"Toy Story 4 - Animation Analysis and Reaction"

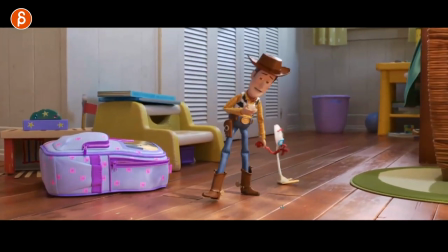i love this watch the feet just a little little wiggle in there the the imperfections of the surface as he pulls
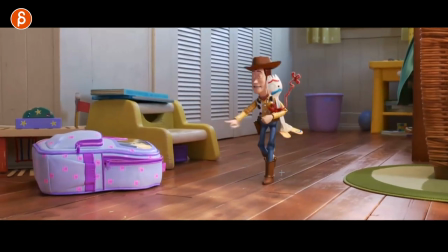so good also just all those ideas of he's trying to get away holds them up like he holds him on the face there it's around the cheek it's a great little grabbing
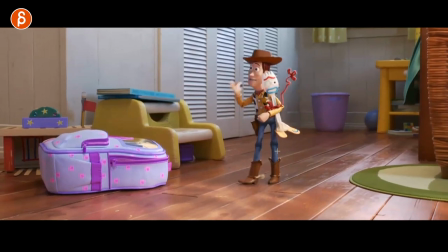point and then look at the detail it's all the way up right feet are there and as he continues Sorry, this cracks me up.
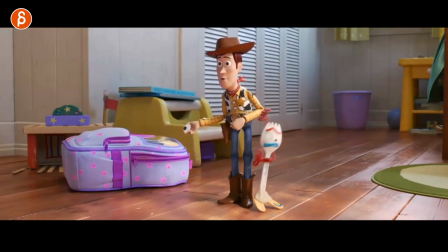Forky slides down. And you got that with the mouth all the way up into the face. So good. Also, just the timing and the contrast of all that movement, right? And then you have that.
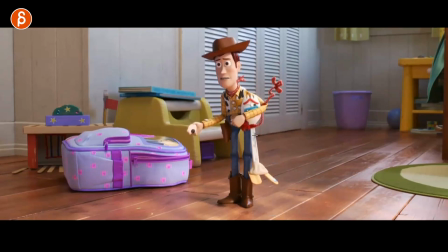Bang. Look at that. Even that little thing. I love that little moment there when he exits. And so good.
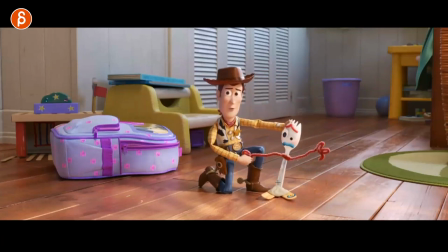Again, same thing with all of this. The wiggling and then that pulling. it must be so much fun to animate this and just
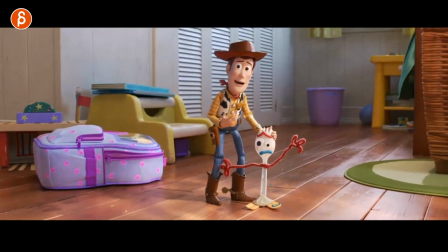keeping the properties of of the material in mind and same thing here it doesn't just slide down it has that slight lean this way and then a faster drop will pause and then a drop again again
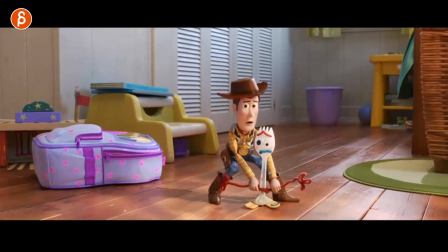everything in service of contrast and just not even a linear and boring timing and even this even this he could just pull it up but no he knows it's going to slide down again and what does he do he
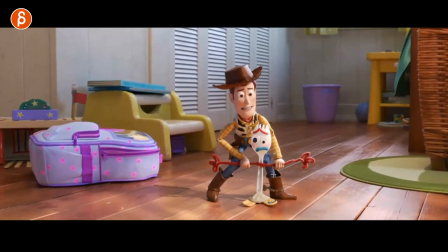pulls this out right there just to tighten this and because he tightens it it affects the body and the body has a bit of a move here left and right mostly left there and because of
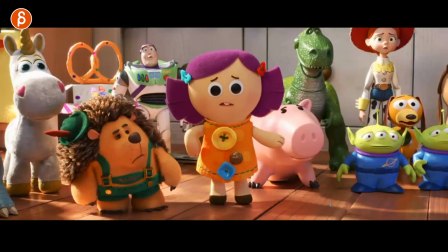that it moves the eyes as well I mean you can go really frame by frame the attention to detail it might seem minor but I love all that stuff it's just
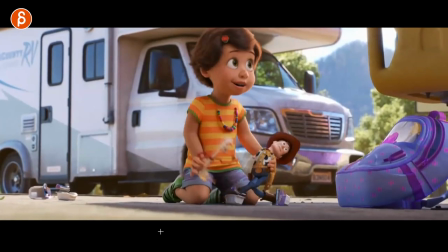masterfully done next up in this I love that they put this on his feet this is purely just for entertainment value I love I don't know who animated this but whoever did this
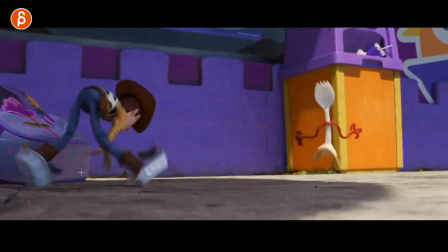Bravo I love this come on look at this the sliding and because of the material you can break technically the
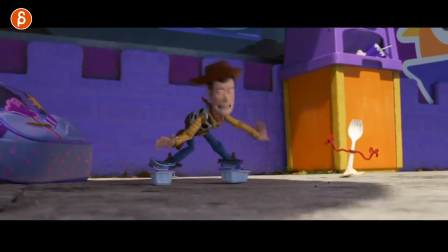joints like that look at this the complexity of all this look at that the drag on that arm and then the steadying all this beautiful pose and nice silhouette while he keeps going it's great and look at this you got that drag with a beautiful
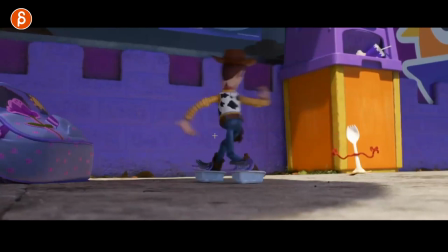curve there same thing here and then you got the delay on the legs and then they catch up with that and then the contrast and the and the funny idea of how he goes forward come
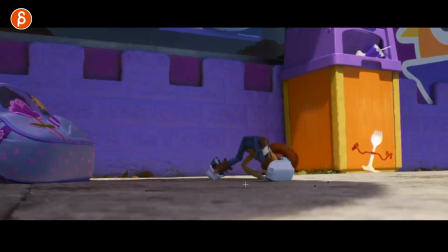on it's so good holy macro whoever did this a raise give that person
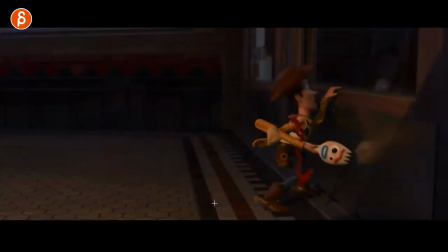a raise so good all right next up is this here again in terms of mechanics and a little bit of weight i think about you know you have to show weight and something interesting in terms of mechanics well you got that little lip here that's why i got this here so you got that moment where i can hold on to this and also put
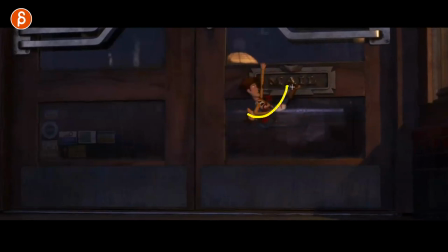the foot on there and then you have holding on to this with a swing up with the foot pushing this in i love this i love woody's poses they're great those legs are great goes back in there you can be a stretch on that arm pops goes in here and then watch this
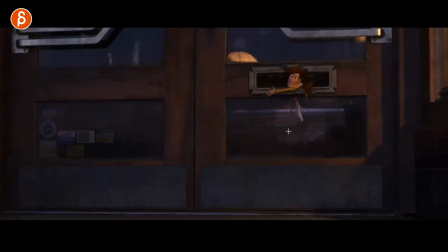that little hold and then you got a little opportunity for that head face there oh that expression and then that exit now watch as in real time right let's go back let's go back here how far in here and you got go up
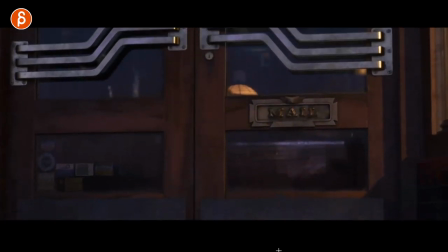scramble in there down that's it it's not long
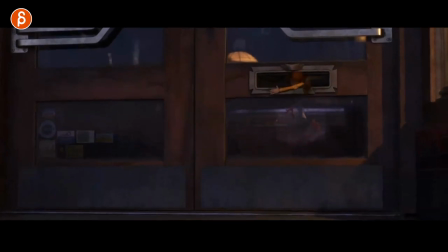you mean it's not 20 seconds 30 seconds and i'm guilty of this if i ever animate at home they're
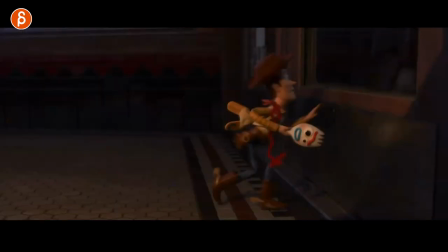usually way too long and you can show off so much awesomeness in
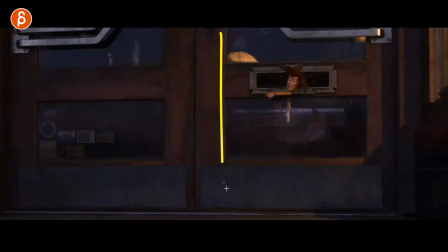a fairly short amount of time with very interesting and complex mechanics because of the set because of that piece here that gives you that opportunity.
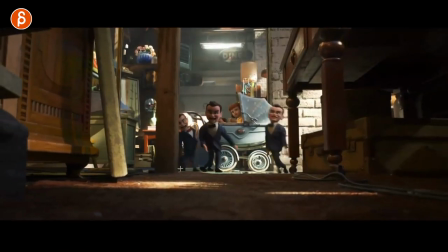So cool. Now speaking of surfaces and sets, not these are sets, these are characters, but look at this.